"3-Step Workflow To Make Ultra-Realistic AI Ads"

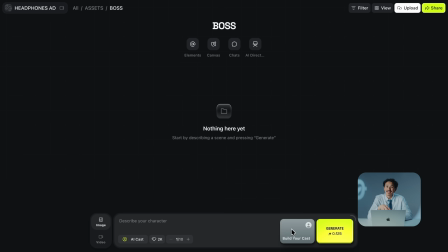4:39 I'm using AI cast here because it delivers instant character sheets and multiple styling options from a single prompt.
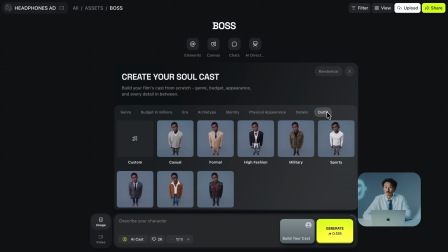4:46 You can build an entire cast with this, but let's start simple.
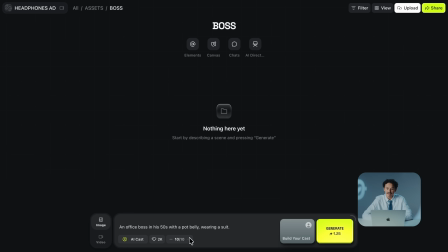4:50 I'll type an office boss in his 50s with a pot belly wearing a suit.
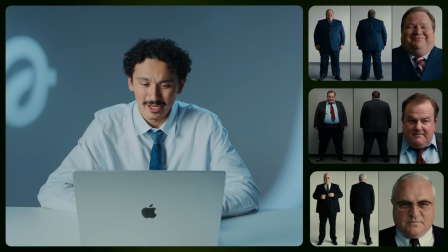4:57 All right, some of these are too friendly. I want a boss who's genuinely furious.
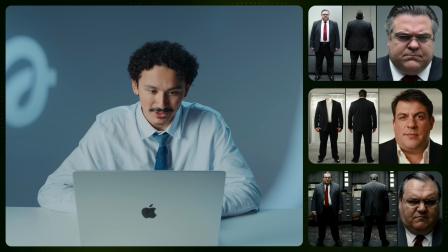5:02 Like this guy over here. I mean, look at that. Pure villain, he's perfect for our story.
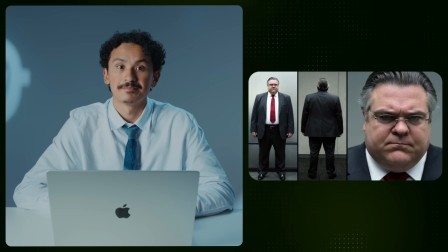5:08 All right, the boss is done. Let's move on. Now, this is the part that makes or breaks the whole video. If your location looks fake or plasticky, no prompting will ever save it. I want one thing across all of them: bright, clean, high-budget commercial vibe. Same approach, cinematic locations, simple prompt, lots of batches. First, the kitchen.
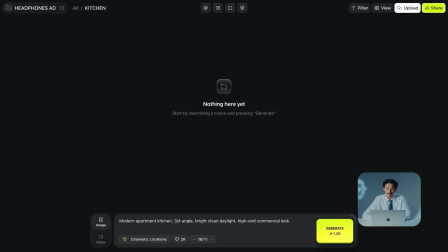5:31 So I'm looking for a modern apartment kitchen, again 3/4 angle, bright, clean daylight, high-end commercial look, and hit generate.
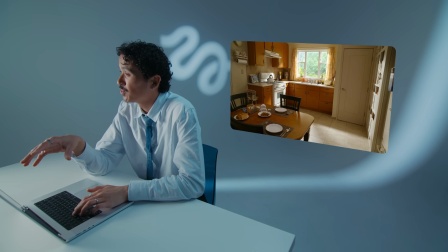5:41 One quick trick, I generate the kitchen at a 3/4 angle. It gives the room more depth for Seedance to hold on to when the camera moves, which gives a way better win rate than a flat head-on shot.
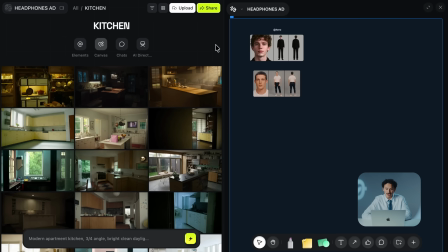5:54 Same as the hero, I'm keeping multiple options here for the kitchen. The first one's got that perfect warm atmosphere. The second one's brighter, crisper. Now I've got everything for the first real test. 2 heroes, 2 kitchens. So I'm gonna use a simple prompt.
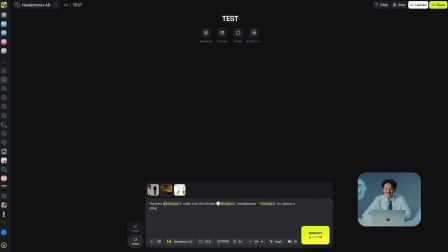6:11 The hero walks into the kitchen, headphones on, dance a little, plus the location, the character sheet, and headphones attached. This is the part most people skip. Same prompt every single time, and I only swap the hero or the kitchen, nothing else.
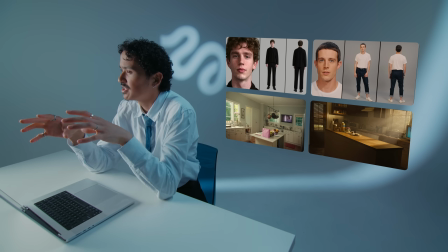6:26 Change one thing at a time, and you can actually see what's making the difference. All right, let's see what we got.
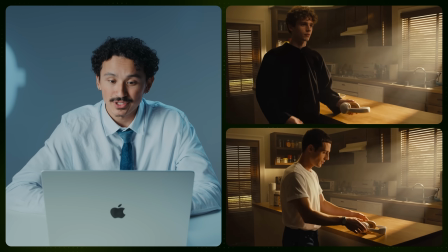6:32 Side by side, it's obvious. So the first location, in both, the faces just vanish.
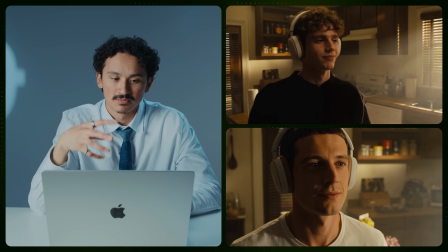6:38 It's too dark, and the whole shot sinks into shadow.
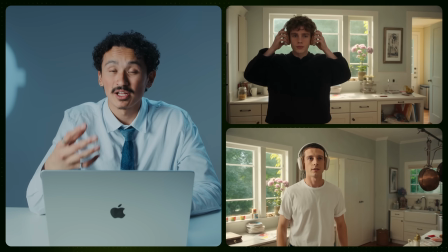6:43 The second one's brighter, more polished, looks like an actual commercial.
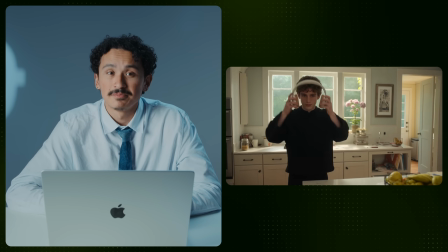6:47 That's the winner for the location, and for the character, the curly-haired guy owns the frame.
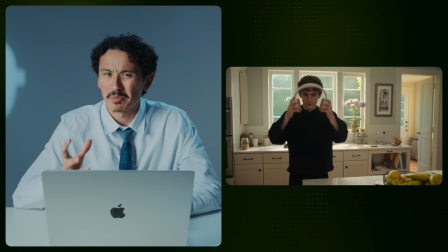6:53 He's a better dancer, has better presence, and he just fits in the space.
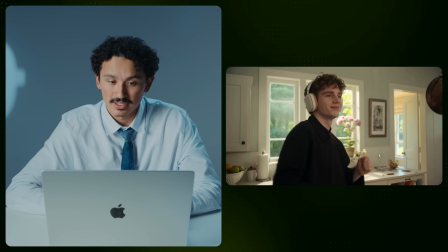6:58 So that's it.
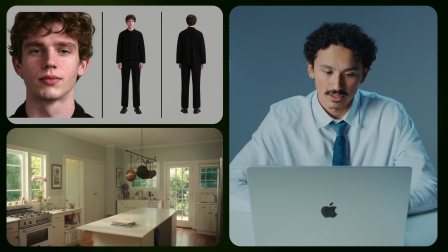6:59 We're gonna go with character A and kitchen B. On our canvas, the winner's to the top and locked. And immediately a problem. When animating, I need the hero to make coffee and then leave. So we need a couple tweaks for the location before we can move forward. I'm gonna bring that kitchen over to GPT Image 2.0 and say,
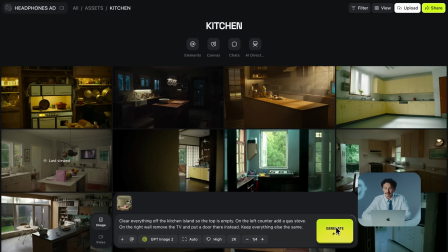7:23 clear everything off the kitchen island so the top is empty. On the left counter, add a gas stove. On the right wall, remove the TV and put a door there instead. Keep everything else the same. And we generate. All right, there we go. Now first location is locked. And one more very important thing before we make the next location. After enough generations, you start spotting the same problem before it bites you. And here's one pro tip, learn the hard way.
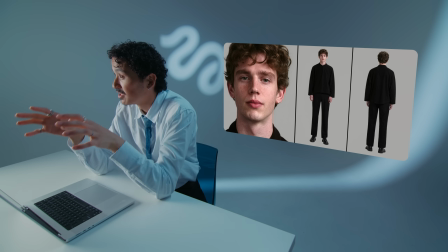7:55 Look at this character sheet. Multiple faces in one image.
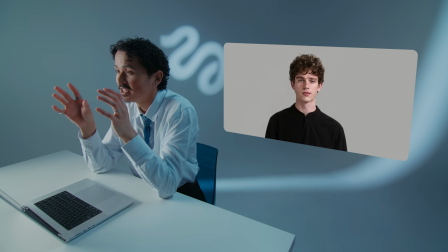7:59 Looks fine now, but when we animate later, the video model doesn't know which face to grab, so it drifts.
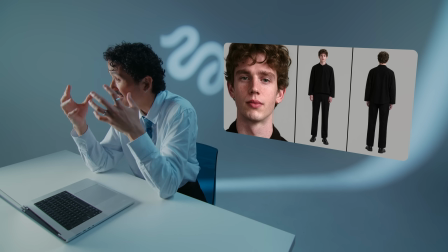8:05 There's an easy and a very effective solution.
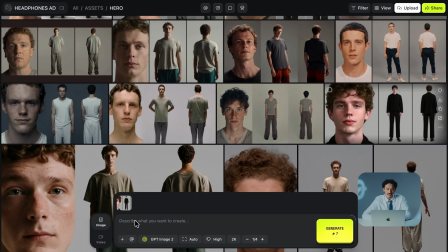8:07 I'm gonna bring my character sheet over to GPT Image 2.0 and say, erase the face from the full body shot on the right panel.
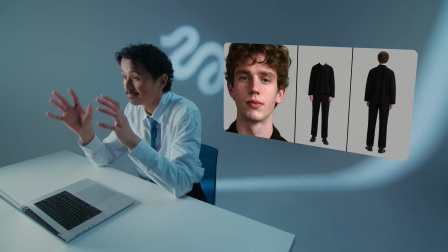8:16 And just like that, one face to lock onto, and he's all set. And I'm gonna quickly do the same for the boss as well, attach the image and do it again. Now both faces are locked. All right, let's keep building. Now the other locations, same way. Generate, keep the best onto the canvas. The stadium, I'll be honest, I didn't want to handwrite a prompt for a cinematic stadium from scratch, so I didn't.
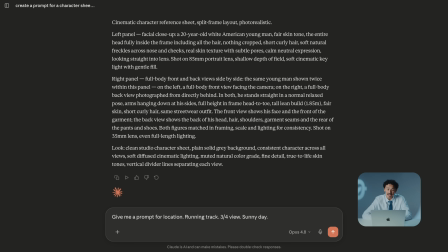8:41 I'm giving Claude 3 things: running track, 3/4 view, sunny day.